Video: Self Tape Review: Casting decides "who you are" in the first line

Hi, and welcome to your free acting lesson for myfreeactingclass.com for Tuesday, January the 26th. My name is Michael Bean. I started this project in March of last year, and so we're coming up on a year, coming up pretty soon. I'm an acting teacher. I've been an acting teacher for most of the last 20 years. I run a school in Vancouver, BC for kids and teens called Biz Studio, and I also teach adults my own private classes. If you ever want information on those, you can find them in the more stuff link if you just go to myfreeactingclass.com. Now, Tuesday is self-tape review day. If you're like, wait, self-tape review? I have no idea what Michael Bean is talking about. You're in luck. You can just go and watch some of the lessons from Tuesdays because they're all on YouTube, or you can go to our website, myfreeactingclass.com.
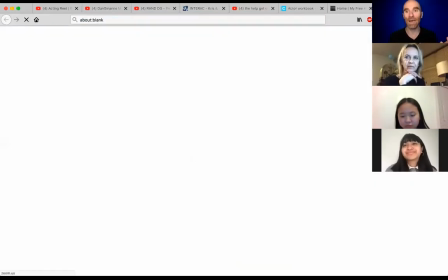1:00 There it is. Whoop. And scroll. Don't click on a thing. No. And scroll down.
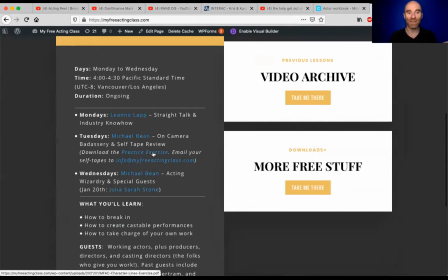1:09 And you will see Tuesdays. Download the practice exercise. Email your self-tapes to info@myfreeactingclass.com. So we've got a couple of practice exercises today, and then a couple of professional tapes to look at. And I also want to show you a tape from a Vancouver-based casting director. This was included in an audition that I was asked to go up for recently, that I just think it's good for context, because if you hear me say the same things too many times, it just starts to blur. So I'm going to let you listen to James from K+K Casting in Vancouver give you the lowdown on how to set up a self-tape. So here that is, let me find James.
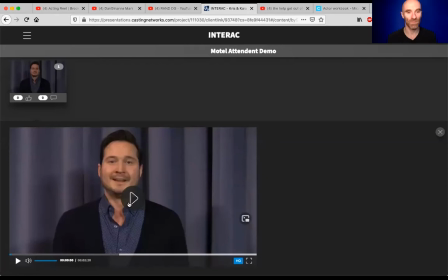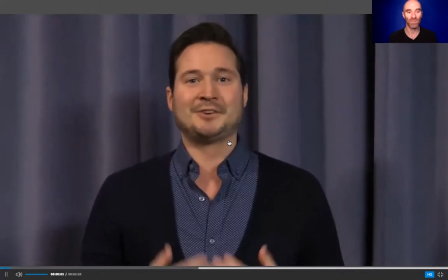1:56 Hey everyone, James here. Like always, Chris Kerr and myself hope this video finds you and your family safe and well.
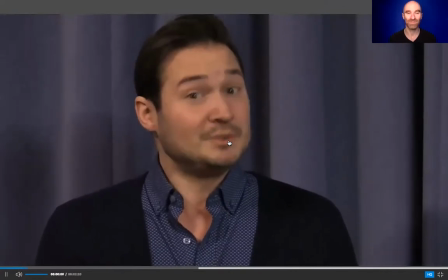2:03 So, most of you are used to doing self-tapes from home,
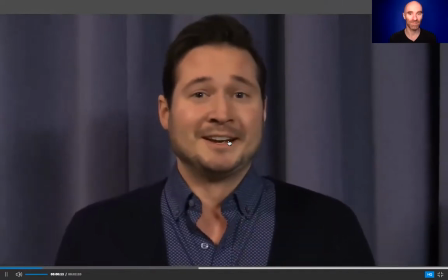2:05 but let's just do a couple tips for doing them at home in case you're new to this. So, to start off with, if you can have the best video and audio available to you,
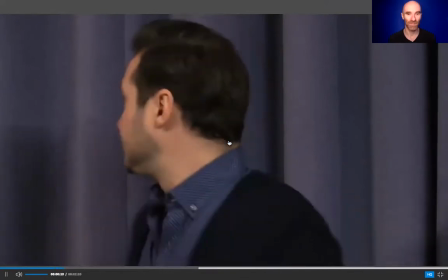2:13 because of course, when that looks great, you look great. Another thing is, you'll notice here at the studio, we prefer if there's a solid color behind you.
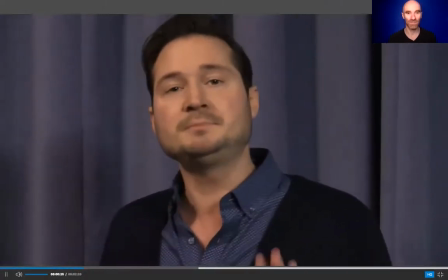2:19 Now, we know that's not always an option when doing it at home, but just make sure there's not too much color or anything going on behind you.
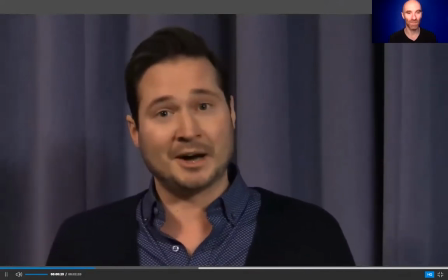2:25 We'd like you to stick out in your own audition tape.
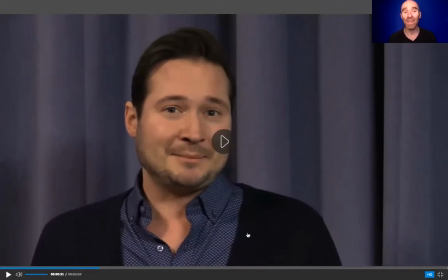2:27 Now, something that he doesn't talk about, but I just want to point out because we always talk about it, is eye light, or the light that is reflected in his eyeballs. Very important if you're doing a self-tape at home that there be a light reflected in your eyeballs.
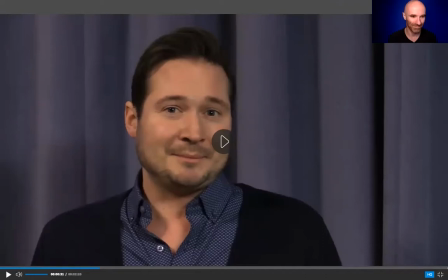2:39 If there's not, you will look dead, and you don't want that. And the nice thing about these demos is you'll notice I'm not too far away.
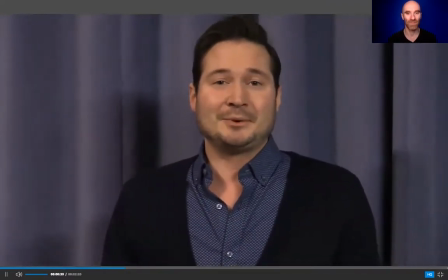2:48 Please make sure you're not too far away as to get lost in the shot. And also, you'll notice the video is always horizontal, not vertical, like sometimes when you film on a mobile device.
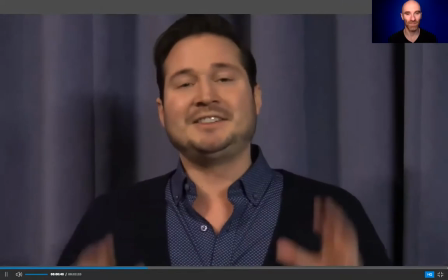2:57 The nice thing about these demos is you can kind of see the ideal shot that we're going for here.
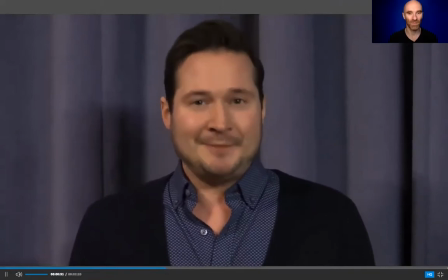3:01 So we're going to start with a quick slate. Today's slate's going to be name, height. We're going to see those hands, one on each side.
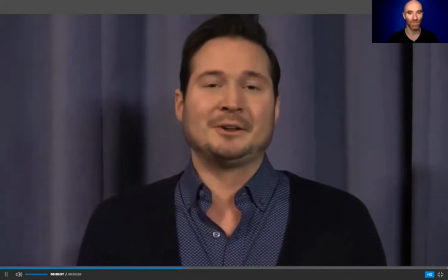3:08 And then we're going to give a fun fact about yourself, followed by a 360, just to be on each side. So we can see you. I'll go for it.
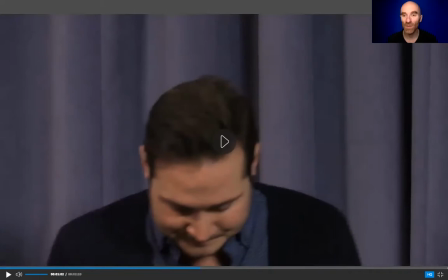3:16 So when they ask for a slate, which they do not always do, in writing, they will usually say what they want for a slate. This one was particularly detailed, which is, I'm sure, part of why they did this demo. Though listening to him talk, you can tell that he's like an extremely good-natured human, but also that he's gone through this quite a few times.
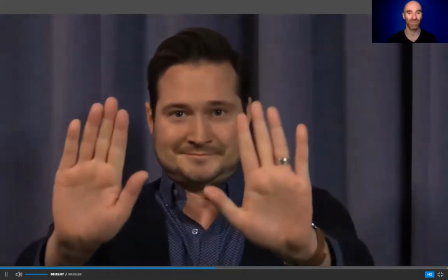3:34 Hi, my name is James Kirk. I am 5'11". Fun fact about me, I'll keep you guessing.
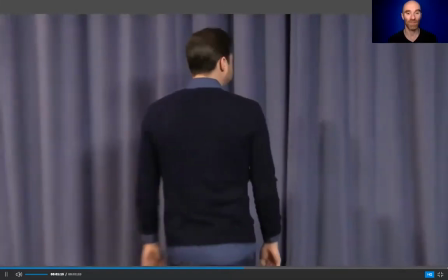3:43 Then we're going to do those sides. This just helps us to see a 360 around you. And then ending back in the face.
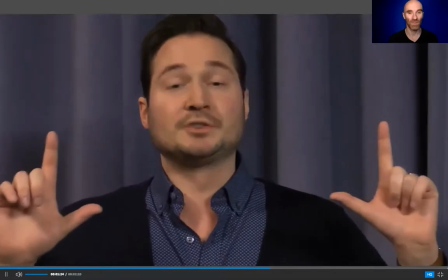3:51 Now, even if you can't do a zoom like we're doing here, if you can get a shot after your slate, a little close up, this is going to be the picture that they see when they click on your audition.
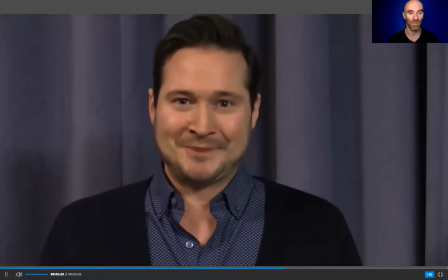4:00 Okay.